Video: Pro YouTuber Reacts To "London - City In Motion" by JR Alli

It's six o'clock on a Thursday afternoon and I've just woken up. It's time for another video.
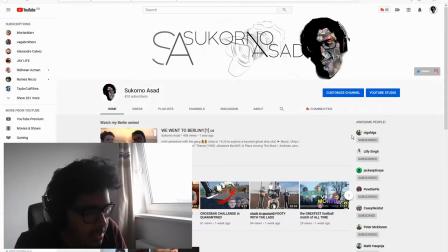(0:04)
But whoa, whoa, whoa, whoa. Hold on. Is that... is that 420 subscribers? Honestly, this achievement... could bring a man to tears. But one other thing. Yo, yo. You seen that? Hold on. Is that what I think it is?
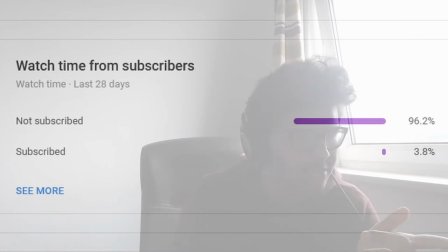(0:23)
I think it is what you think it is. 96% of your viewers aren't subscribed. But, how do we get more people to subscribe? I guess all we can do is tell them. Subscribe. And now, welcome to another segment of Pro YouTuber Reacts. I got told to be more enthusiastic in my last video. Where I react to cinematic masterpieces of our generation, whether it's a timeless classic we all know and love, or unearthing new talent in the endless depths of the internet.
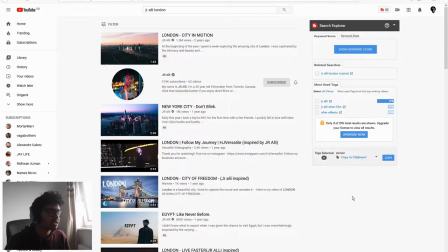(0:53)
Today we're gonna be watching a piece called London City in Motion by this guy, J.R.
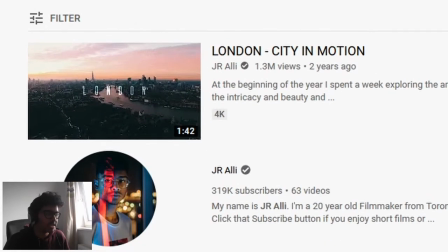(0:58)
Ali. If you've never heard of this guy, We've never watched this video firstly where you've been and secondly you are about to be taken on a journey This guy's a filmmaker from Toronto.
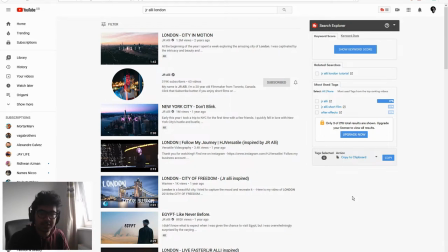(1:08)
His stuffs insane. Let's take a look I think I watched this when it first came out So it's very very vague in my memory and it'll be very good to revisit it and commentate on it So let's jump straight into it. London City in Motion
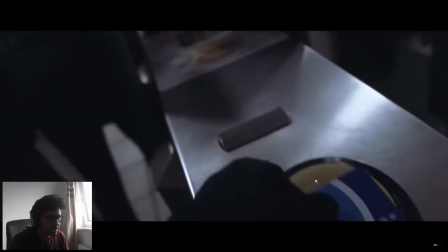(1:23)
All right, okay, let's look at our license piece by piece okay starts off immediately with a shaky camera movement jumping right into the action making them more alert and aware of what's about come it's on the underground so we can expect a lot more on the underground establishing scene it's establishing it's an action shot okay it's literally the first
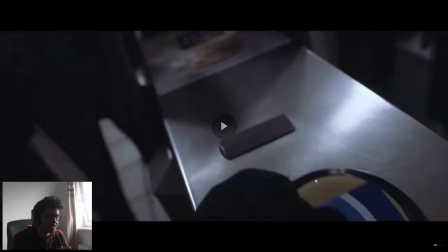(1:43)
the first shot and I'm analyzing it too much right let's just okay
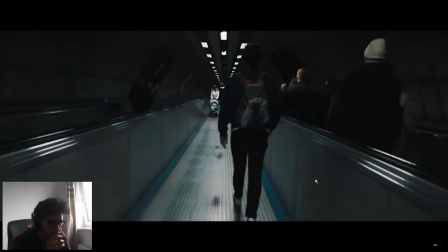(1:47)
was that a little speed rump I saw there oh it was it was
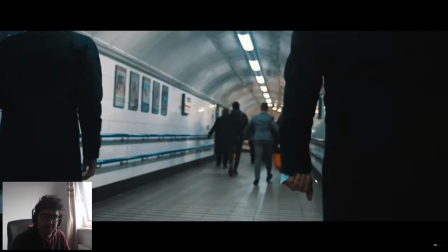(1:52)
so they're walking very slowly down this corridor he slowed it down probably to match the framerate
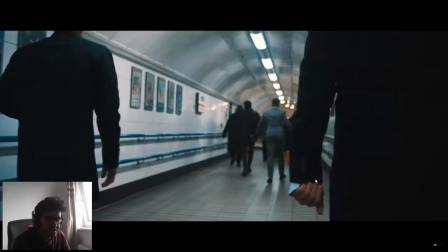(1:57)
because he shot in a higher one and then speeds up into the next I like the juxtaposition there with look well not loads of people but like you know bustling
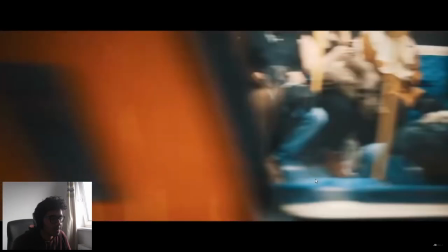(2:04)
scene to just focus on him by himself nice little whip there to connect the
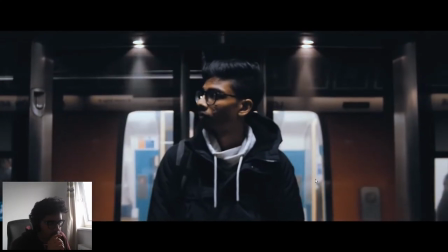(2:12)
to connect as it goes to black lovely close-up profile shot again establishing what's about happen it's peaceful there's no music yet so it's all building up really
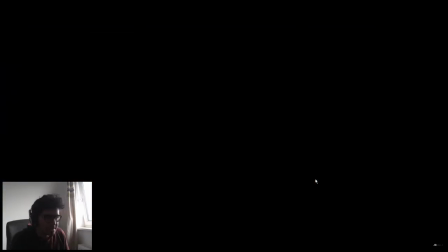(2:25)
really good stuff and one point way too deep already but I sound glitch
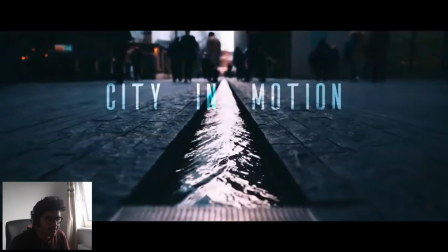(2:31)
effect title I love it I love it tracking I'm loving this
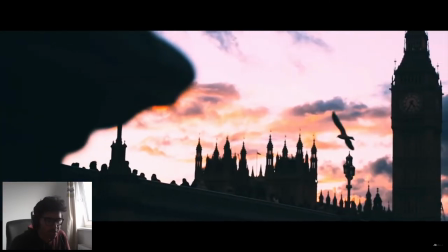(2:36)
truck and what's going on here the color grading is beautiful I cannot call agree to the life of me any edit project that I've done look at London good link you won't see a single bit of color grading because I can't I've never tried you know I don't know how this guy does
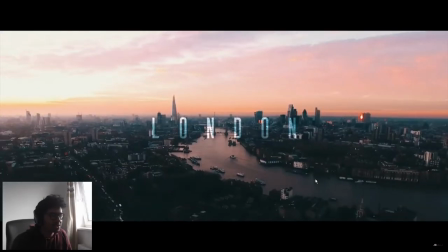(2:50)
it so effortlessly it seems anyways I'm gushing too much it's a great shot
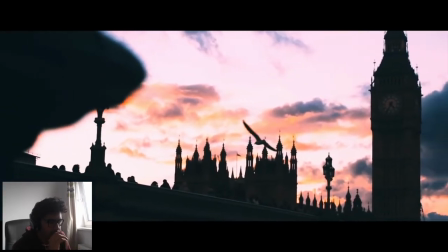(3:01)
so he's used the glitch effect again there okay right okay I don't want to I don't want to throw any shade I don't want to hate him but it looks like he's been using a preset it looks like he's used a transition pack just by the motion of that if he has animated
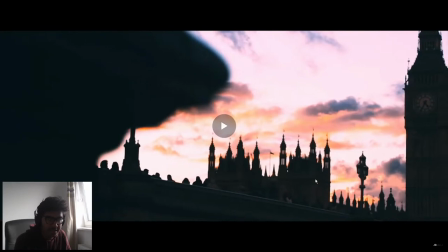(3:18)
it completely himself then big respect but it does look heavily like like a transition pack he's done a chromatic aberration sort of
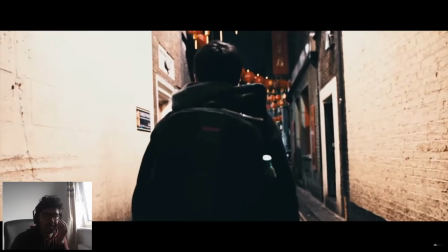(3:27)
pan and then a very quick little pan up it might be an in-camera transition where he's moved the camera up and then moved it back up to meet the shot
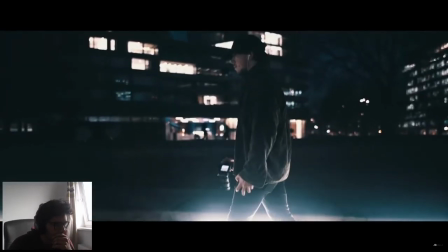(3:35)
to meet the second shot all right okay you see this sequence right here
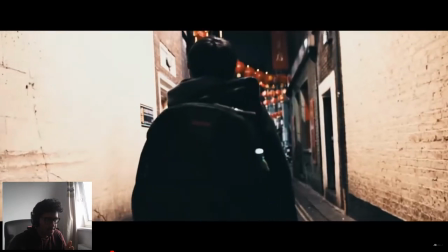(3:41)
right you see you see from here so
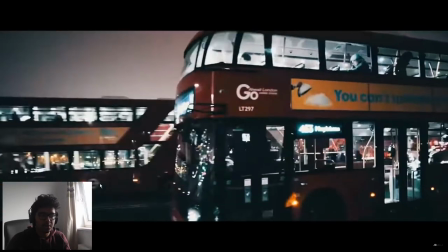(3:47)
those three transitions one two three when I first watched this video i
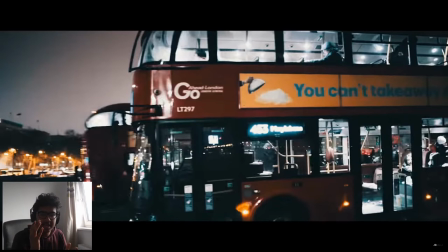(3:52)
spent so long trying to figure out how he did that what those transitions were how he made it look so smooth and then i realized it's literally just speed ramps it's so simple it's just speed ramps and if you do it right this shows what you can
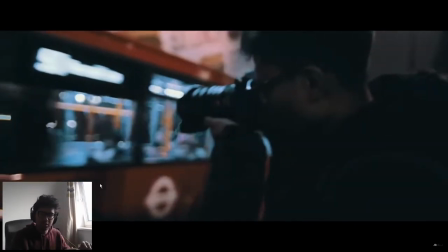(4:06)
do speed ramps speed ramps so it goes from slow so the two clips on either side of the cut are slow and joined by very quick ramp so go slow slow fast slow it's how
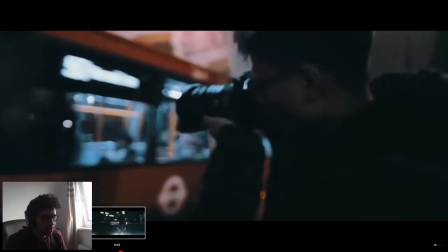(4:20)
he's done that so well I don't know but look how smooth that is anyways
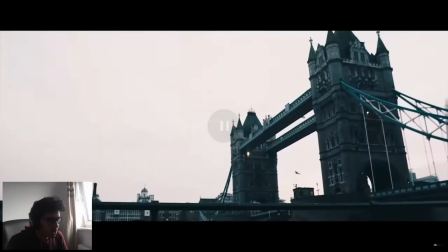(4:25)
nice little glitch in the reverse who is that a mask I see let
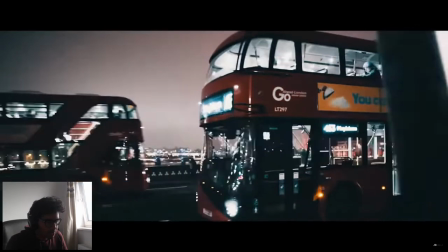(4:31)
me just go into point to cry it is a mask he's probably I think it
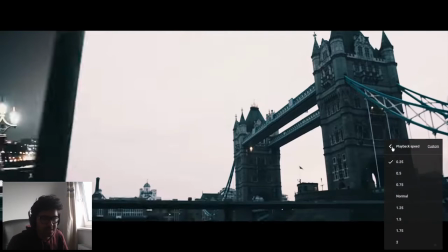(4:37)
has a lamppost or something very nice mask it from someone moving in the
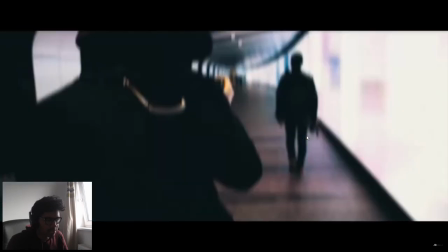(4:42)
in something relatively still like tariff and again speed ramp but this
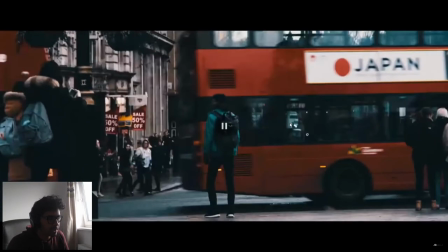(4:46)
time moving side to side another speed ramp but zoomed in um
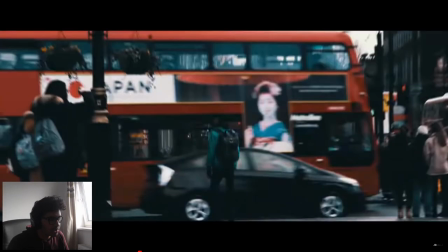(4:51)
that was very good because these two shots are so are so different i don't know how
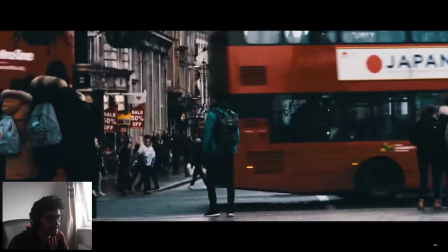(4:56)
he's made that look so smooth look at that another glitch into a
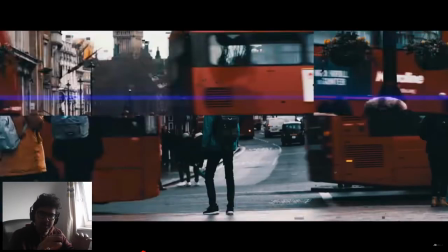(5:01)
reverse i think he's got a little bounce on the zoom there as well oh
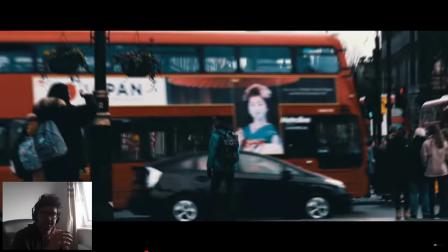(5:08)
okay yeah so made that sort of bounce like look by um easing the keyframe in to the zoom out yeah
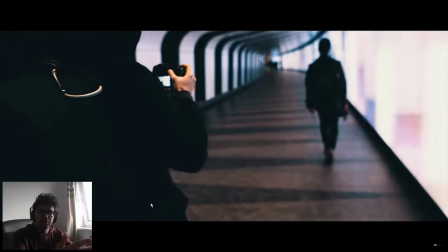(5:18)
so you can see when you're zooming out it starts doing really really slow and then speeds up and that's sort of um speed ramps it in the next clip he's he's matched it to the music really really well
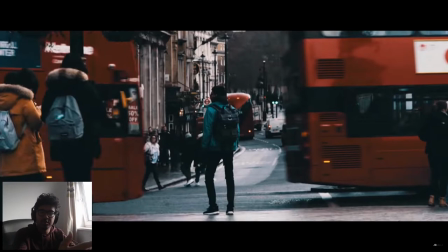(5:29)
like like when it zooms out when it zooms out slowly and then quickly as soon as it zooms out
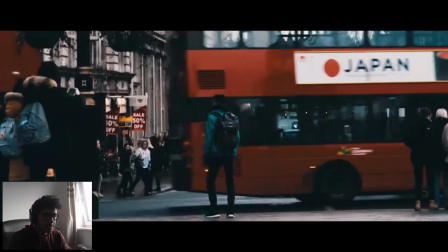(5:33)
quickly it hits that beat listen right there right there it's got on that time right and now he's looking
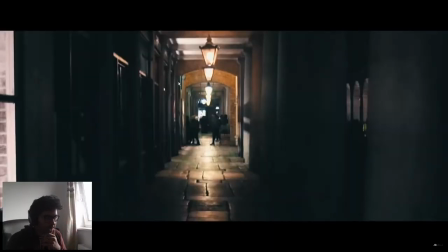(5:42)
into a tunnel right with the light above it's gonna be interesting to see what
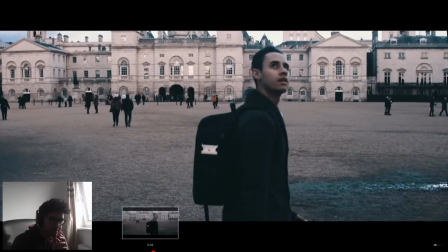(5:47)
how he moves the camera after this oh okay that's interesting he hasn't mashed into a similar similar tunnel the underground shot another
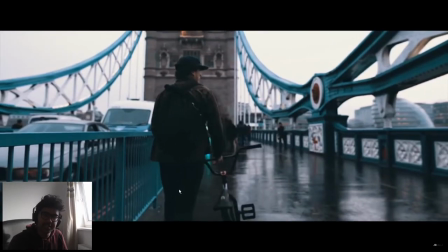(5:56)
speed ramp on the tower bridge nice another reverse glitch you can see that he's repeating a lot of the same effects but he's doing it well so you know it's fine. Oh that looks like a preset to me. GR Ali have you been using presets?
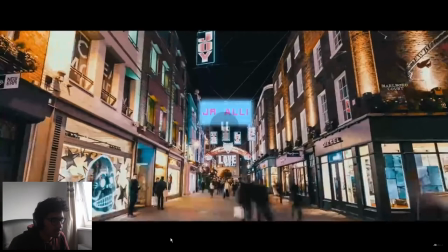(6:12)
Have you been using transition packs? I like that. I like the tracking that he's done with the text there. I like the in the music he's matched up to the to the camera shutter.